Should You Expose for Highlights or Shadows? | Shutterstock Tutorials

Hey guys, Lewis here with Shutterstock Tutorials and today we're going to have a look at a beginner friendly tutorial on whether you should be exposing for your highlights or for your shadows.
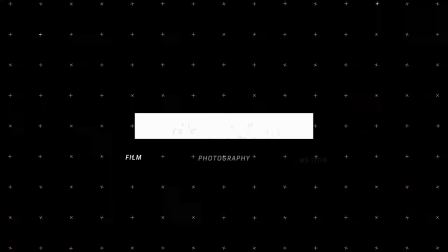In an ideal situation, in a perfect world, one would start their filmmaking journey with every available tool needed to craft the perfect film. However, and perhaps for the better because it allows for a greater learning experience, you're likely only going to be starting with your camera, a lens and a shotgun microphone. Now without the additional lighting equipment, there are gonna be some circumstances that you find yourself in a high contrast scenario, particularly indoors.
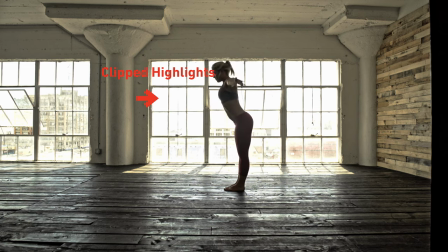[0:43]
And as such, you're not gonna be able to expose for the entire image correctly. And instead you will have to expose for either the highlights or the shadows, sacrificing the other, resulting in the shadows or the highlights becoming clipped. Now as to how much you'll have to sacrifice for that one region is gonna be dependent on your camera's dynamic range. Now, I've already previously covered what dynamic range is in my Grad ND tutorial, but for the sake of keeping all the information in this one video, let's just quickly cut to the animation.
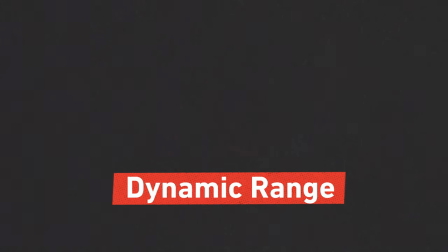[1:14]
Dynamic range is the defined ratio between the darkest and lightest values that your camera can register.
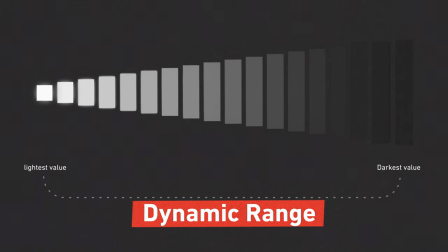[1:20]
The greater the dynamic range, the further we can reach into both the shadows and the highlights to retain detail. With the advances in current camera technology, let's just say the Blackmagic Pocket Cinema Camera 4K, which has 13 stops of dynamic range, shoots in raw a lot of information is recoverable to an extent but when you can seemingly recover some information from the shadows and some information from the highlights which is the best to expose for? Well for digital filmmaking you want to look at something which is called exposing for the right which means exposing for the highlights and there are a few reasons why you should do this.
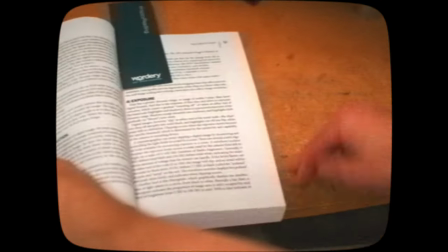[1:55]
Celluloid has a greater dynamic range due to how the film dies and silver reacts to extreme exposures.
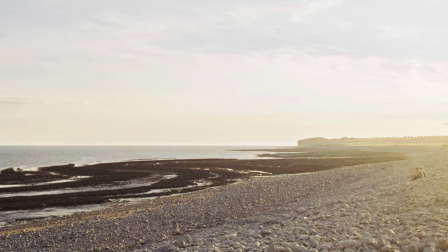[2:01]
You may have heard of the phrase highlight roll-off and this refers to the gradual rounding off of values of the highlights where they fade or progressively bloom into white.
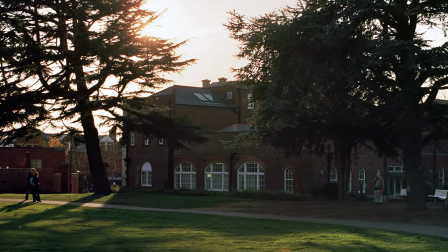[2:10]
Instead of a sharp transition film has a relaxed increase into the overexposed areas and likewise the shadows too can fall smoothly into darkness.
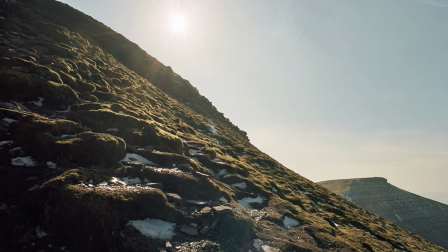[2:18]
I unfortunately have never had the luxury of filming with celluloid but from my 35mm film photographs you can still see where this happens. While this is a beginner tutorial, I will slightly dip into camera technology. Now, digital highlights are blown when a photo site, your sensor is made up of these millions, in fact, reaches what is called the full well capacity. And this is filled up linearly, as opposed to that forgiving tail off at the highlight curve with celluloid,
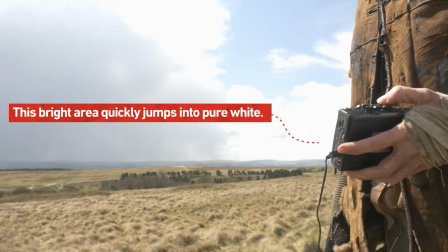[2:46]
meaning digital can quickly jump into having no digital at all once pushed past the threshold of your sensor. While the shadow end of the scale will still of course clip, it won't clip very easily because the response curve slopes more gradually.
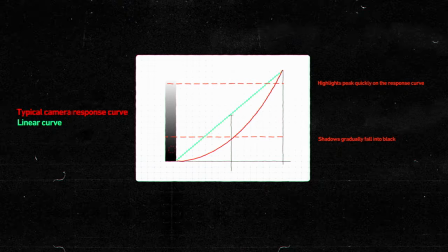[2:58]
You'll have to seriously underexpose your footage to clip the blacks.
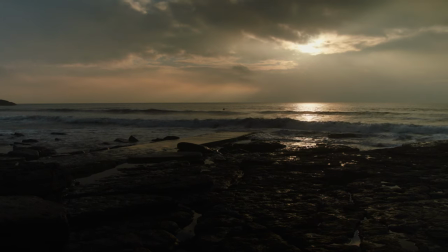[3:02]
In layman terms, if we expose for the highlights in a high contrast scenario, we can then bring up the shadows in post-production.
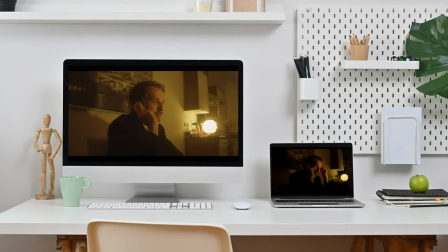[3:09]
Let's look at this example.
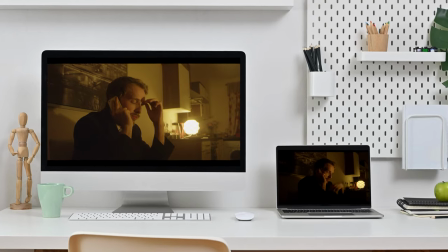[3:11]
One shot exposed to maintain details in the shadows and one shot exposed to limit the overexposure of the lamp and retain the details of the lampshade.
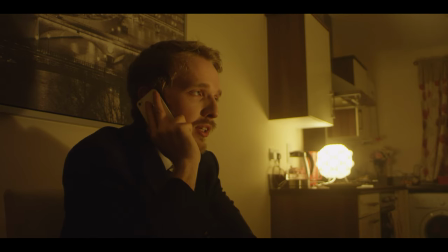[3:20]
In the shot where I've exposed to keep the slight details of his jacket, we can see the lamp in the back has become extremely hot.
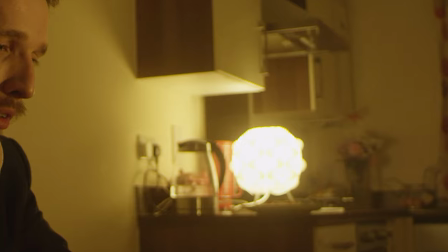[3:27]
Now, it is important to note that with naturally bright elements, such as a lamp or a street lamp, they're going to be bright.
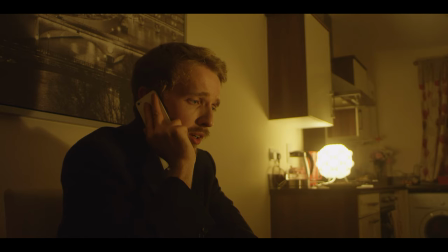[3:33]
And if it's a naked ball but full of brightness or a translucent lamp shade, they're likely going to naturally clip. However, this is just too bright. It's distracting and plain ugly. I've exposed for the shadows, and as a result, the lamp has just become a ball of hot white light.
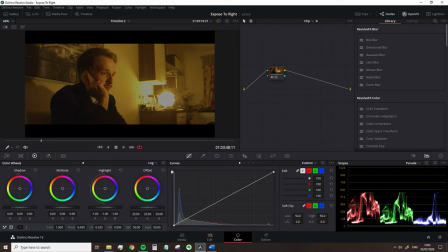[3:49]
If I try and bring back down the highlights, we're getting no detail back really a tiny bit of the lampshade alternatively when i've exposed
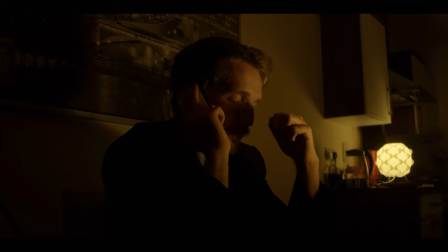[3:57]
for the bright light we can now see the detail within the lampshade but of course our shadows are now crushed there's no detail in this suit his hair fades
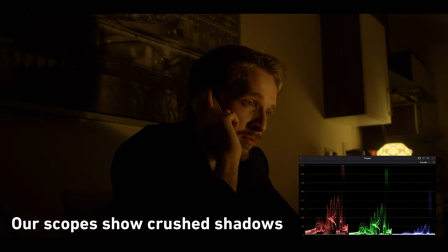[4:06]
to pure black and even though this is a nighttime scene in a location with just those practical light sources it's too dark and if we were to upload
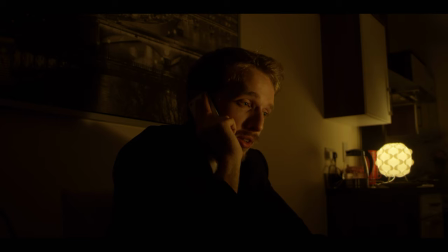[4:13]
to youtube i'm sure this would start giving you a lot of compression banding but because we have that extra leeway with the shadow curve we
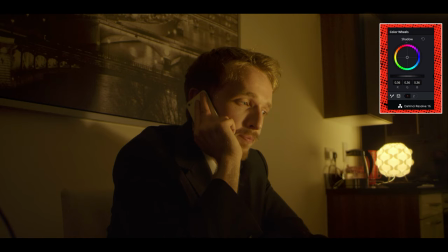[4:21]
can raise these blacks back up and bring the details into the dark area of the image again still making sure that the shadows are relatively obey the laws of a nighttime scene but they're no longer crushed so we've retained the detail of the bright highlights brought the shadows back up into visibility and
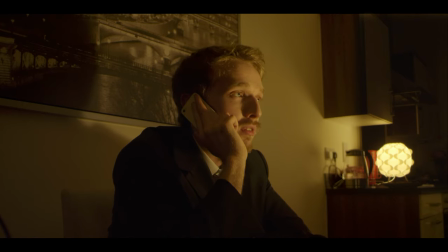[4:36]
created a nice scene with no tonal clipping something that just wasn't possible when trying to retain or recover I should say the details of those clip highlights in the lamp.
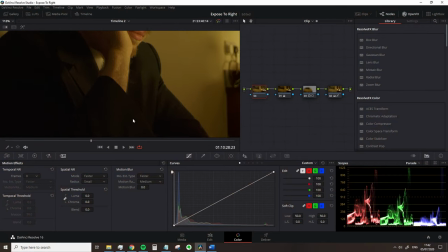[4:46]
Of course depending on the severity of the under exposure and the performance of your camera it
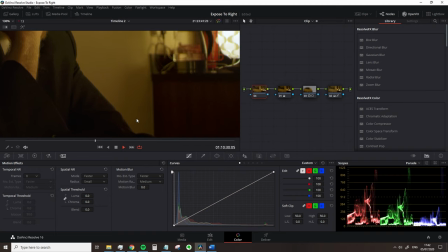[4:51]
will introduce digital noise but the idea is that we can then negate that with a noise reduction plug-in. With that however while it is suggested for most circumstances when unavoidable it's not great for every
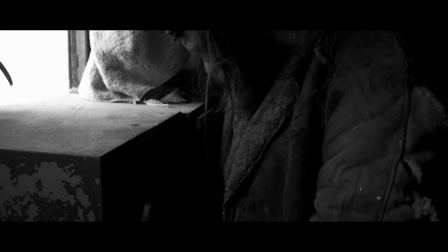[5:04]
circumstance because if you spend so much time trying to protect your highlights you're going to avoid correctly illuminating the primary focus of your shot.
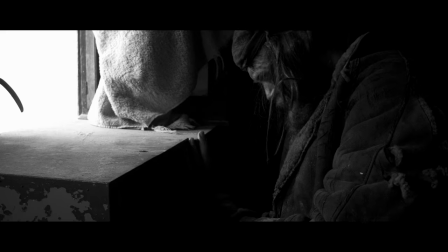[5:12]
the subject. In this shot, the character was in a garage with no power and we had a bright light coming in through the window.
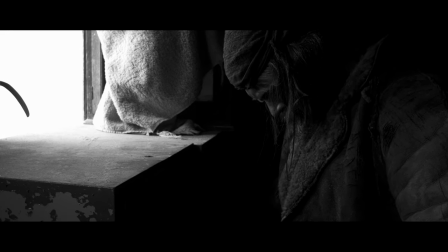[5:18]
While we had a bounce board to push off some shadows of his face, ultimately if we exposed for the highlights so we could see outside into the exterior, it would have nullified all of the visible detail within the actor's face and made it appear unnatural.
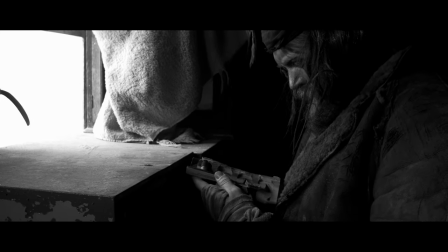[5:33]
Likewise, in this circumstance, the blown up windows add to the atmosphere.
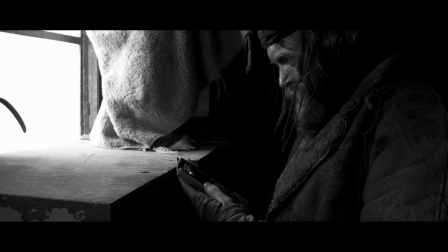[5:37]
So while it's suggested that you make sure you don't clip your highlights on details as a bright shirt on a standard dining room scene.
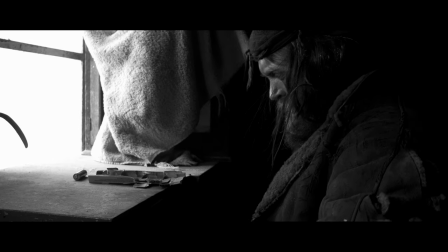[5:43]
There can be circumstances where you can let those highlights blow out. Alright guys, this is Lewis with Shutterstock Tutorials. Hopefully next time I'll catch you with a tutorial back out in the Welsh Wilderness if the weather decides to stay dry for once. I'll catch you guys next time.